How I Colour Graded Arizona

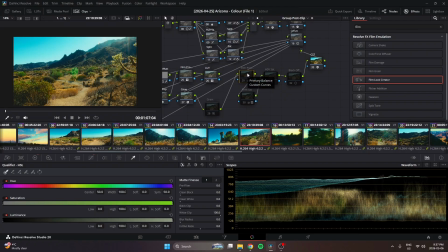So I call this film print because I imagine this being the last split tone that sending your digital video to convert to film to get some film elements out of that conversion process would create.
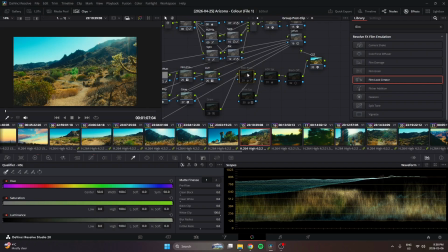And that would be more color, more artifacting, that would be more and whatnot. So I did one last split tone to kind of emulate that in a sense and to bring those colors closer to what I want them to be. And I made sure to change the decision making in the split toning to make sense for that.
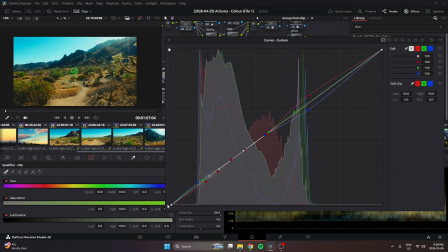So I made sure to clamp my highlights and my lowlights because I didn't want to, again, offend the depth in the image. That was very fancy. But this time I wanted more teal in the mid shadows. And then I wanted to suck some of that red out. And this one I wanted more yellow in the highlights.
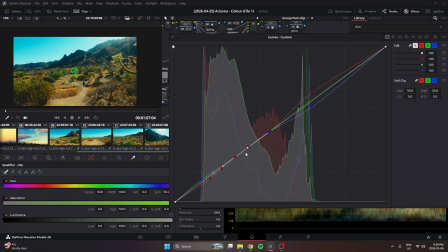But I wanted it to be closer to the mid highlights. So I made sure to clamp everything in the middle so I'm not affecting my skin tones.
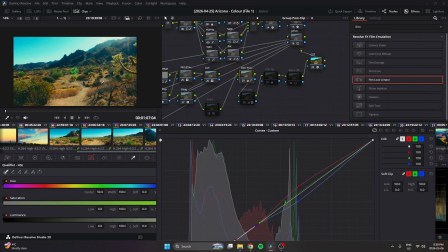And it's vibrant. It's very vibrant. And now we're starting to feel how... Now we understand how we got so much punch out of the image because that split toning is now introducing,
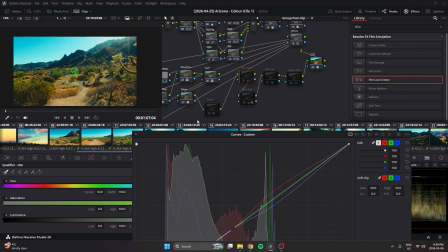from this point, I can't just increase the slider of saturation because it's going to destroy my image. But what I can do is introduce more colors, more complementing colors that complement the scene, more colors that I see in my head to punch more saturation without increasing the saturation dial.
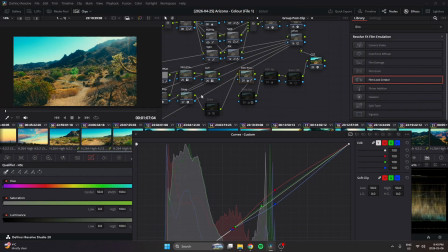So boom, now we have those oranges that are shifted more magenta. Now we have the sky that's shifted more yellow. Now we have the shadows that shifted more blue. See? Okay, that adds a lot.
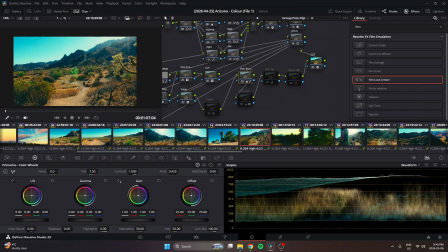I shifted the image magenta because I wanted to now go in the opposite direction of how much green I was adding.
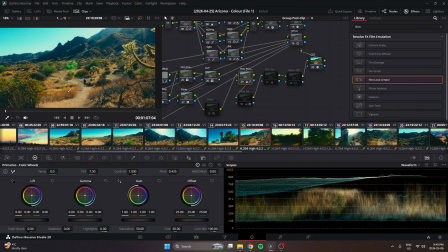So that's why you get that shift in the oranges to be more magenta in the road and stuff like that.
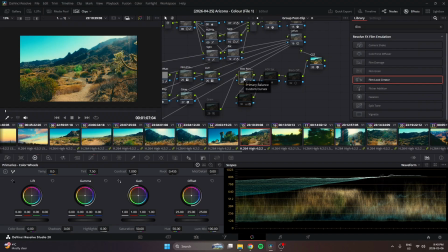From this point on, you can kind of feel, yes, we've introduced a new flow of color going from shadow to highlight, but we've neutralized some of those tones that punch, like the yellows and the warmth.
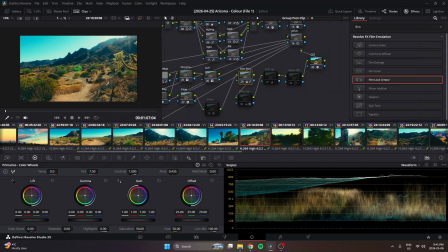But now what we can do, because we're at this point and we've kind of flattened the image a bit more, we've created more of that film print, we can punch the colors up again with more saturation. The way we did that is we used this node to reduce and flatten certain colors that are popping too much.
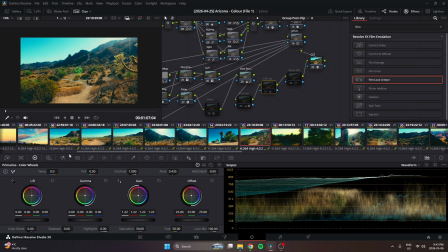Technically, the order of operations was this. I went to HSV again. I got my color space. I got my channels. And then I punched in the color. But you can see some of the orange is a little too strong. It's a little too in your face. The green is a little too much as well.
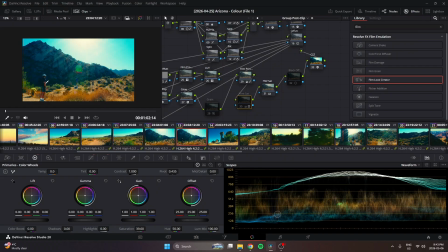And if we go here, we can see the skins are starting to get to a place where it's a little weird looking. So we went backwards one node, and we started to suck some of the saturation that we didn't want out, which is additive. So we sucked out additive.
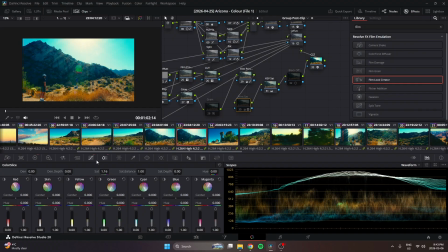We brought some color density back in, and then we went in here to affect some luminance of skin, some hues of certain greens. Maybe we want to bring them into a certain palette one last time.
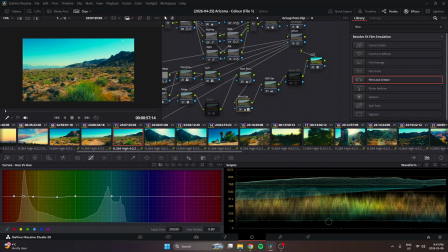And yeah, then we have the final image.
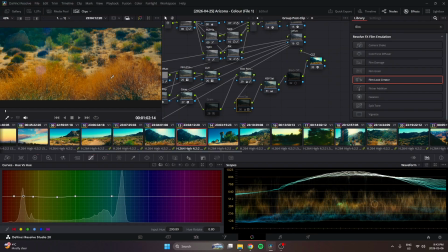Instead of the orange here being a block of orange, it has a little more depth, a little more neutralness to it.
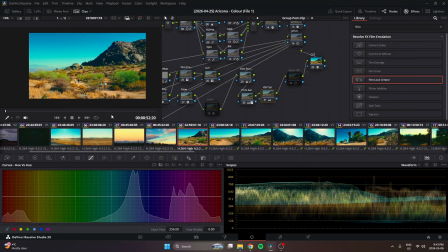Okay, everything's looking good, but if you look here, you can kind of see some of the blues again are bleeding very blue.
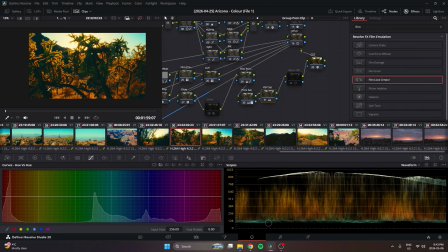This will show it better. Again, you can see now we have a lot of cyan in the shadows that we need to undo again. So we just neutralize those tones again.